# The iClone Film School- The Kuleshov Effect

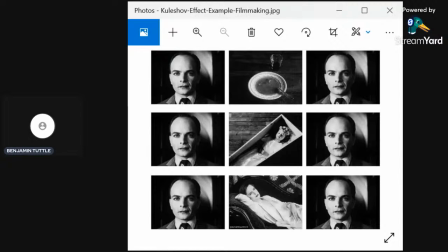4:08 So him, soup, and then the audience would give a reaction. This is the Kuleshov experiment. And then it shows to the same picture, same image of the man, and then a girl in a casket.
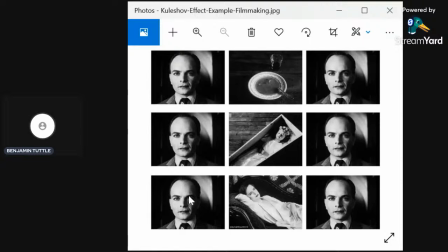4:23 And then same image of the man, and then a woman sitting on the couch. And each of them the audience interpreted different things, which is, man, soup equals hunger. Man sees girl in the coffin, sadness. Man sees woman on the couch, lust.
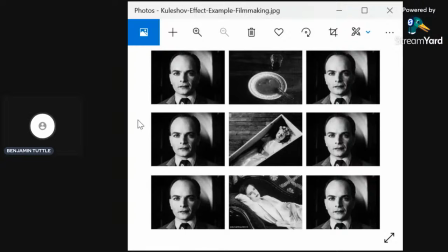4:43 So it kind of plays with the idea of it creates an effect. And really, what the Kuleshov effect is, it's a cognitive event which your audience interprets meaning in two images edited together in sequential order that is shot by itself.
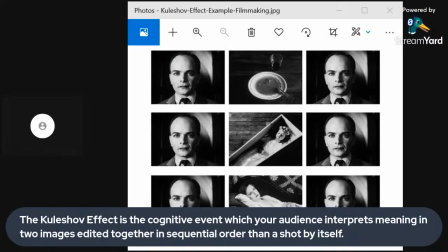5:00 So It's basically saying that two different images cut together will create an effect for your audience, and this could be used in your cinematic storytelling.
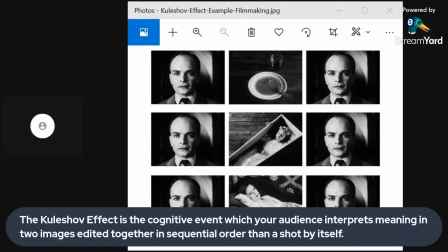5:13 So I have an example here I'll show you, but Hitchcock has a really good one. If you look up on YouTube, Hitchcock Loves Bikinis, you'll find it. It's a great example, but I have one myself that actually changes the tone.
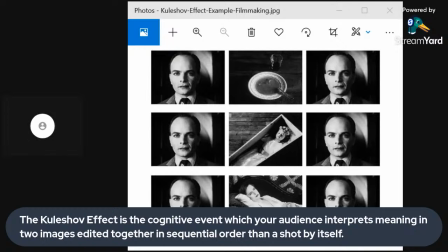5:29 And Hitchcock uses the Kuleshov effect a lot in his work to symbolize fear. He uses a close up of character and then a close up of something like a gun or a knife or something, which indicates fear or danger.
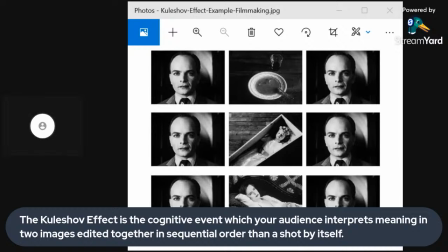5:44 So let's go to my example here of what to do,
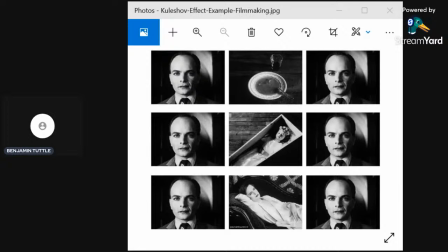5:51 how to play with it in a cinematic way to tell your stories. So I have a man and a woman, and I only cut out one different shot and replaced it, but it changes the tone of the scene.
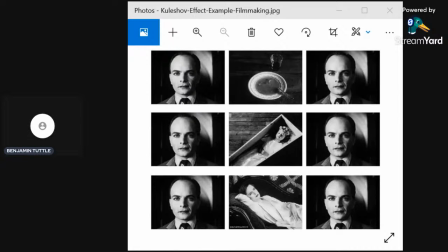6:05 So I have a shot here of the man. So let's actually go to the first one.
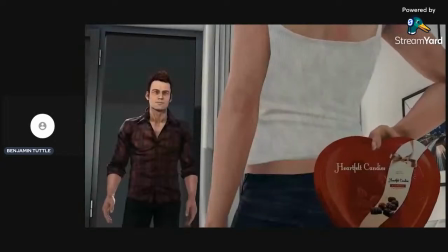6:11 Shot of the man, and it's just a heart. It's a box of chocolates.
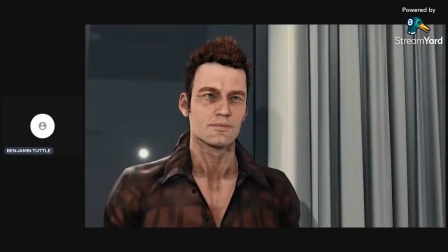6:16 There's a little bit of amorous side. It's more love, happiness, and everything else.
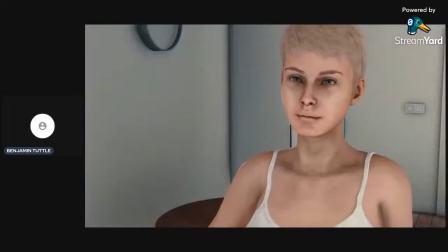6:22 So let's just play this image again. Man, woman, box of chocolates, smiles.
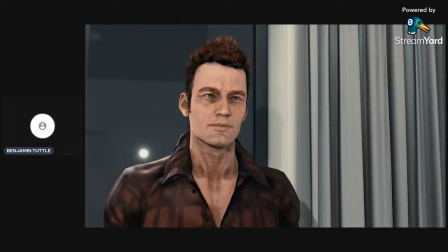6:32 Works pretty well. The next one is I actually cut out the footage of her holding the box of chocolates with something else, and I'm going to be playing that. So let's add to the stream.
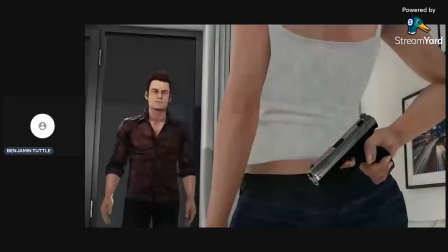6:45 Man, woman, a gun, smiles.
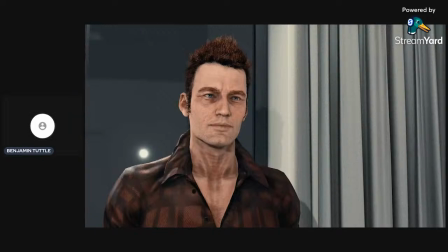6:52 That changes the tone quite often. So if we play this image back and forth, let's play it again from the box of chocolates, smiles, and then goes to, and then smiles, the gun.
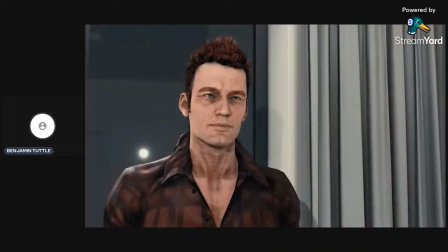7:11 Completely changes the scene from a scene of love to a scene of violence and anger or something. You kind of change the tone of the scene of just one edit. And that's really what the Kuleshov effect does, and really what the power of editing and in your filmmaking,
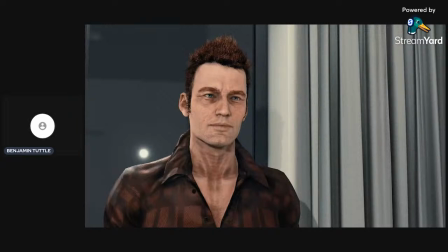7:30 why you have to choose a certain edit, what works best for you. So if anyone has any questions, feel free to let me know. My name is Benjamin Tuttle, and thank you for everyone for their support. And if you have any questions, comments, or concerns, feel free to comment.
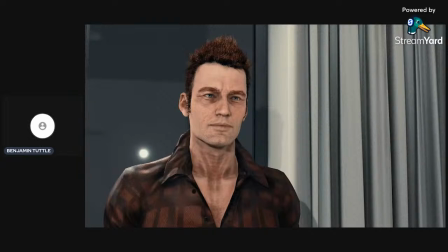7:47 Feel free to like this video as well. And thank you for watching. If anyone was watching this at all, I know this was last minute, but if you haven't subscribed to my channel, feel free to do so. Thank you very much.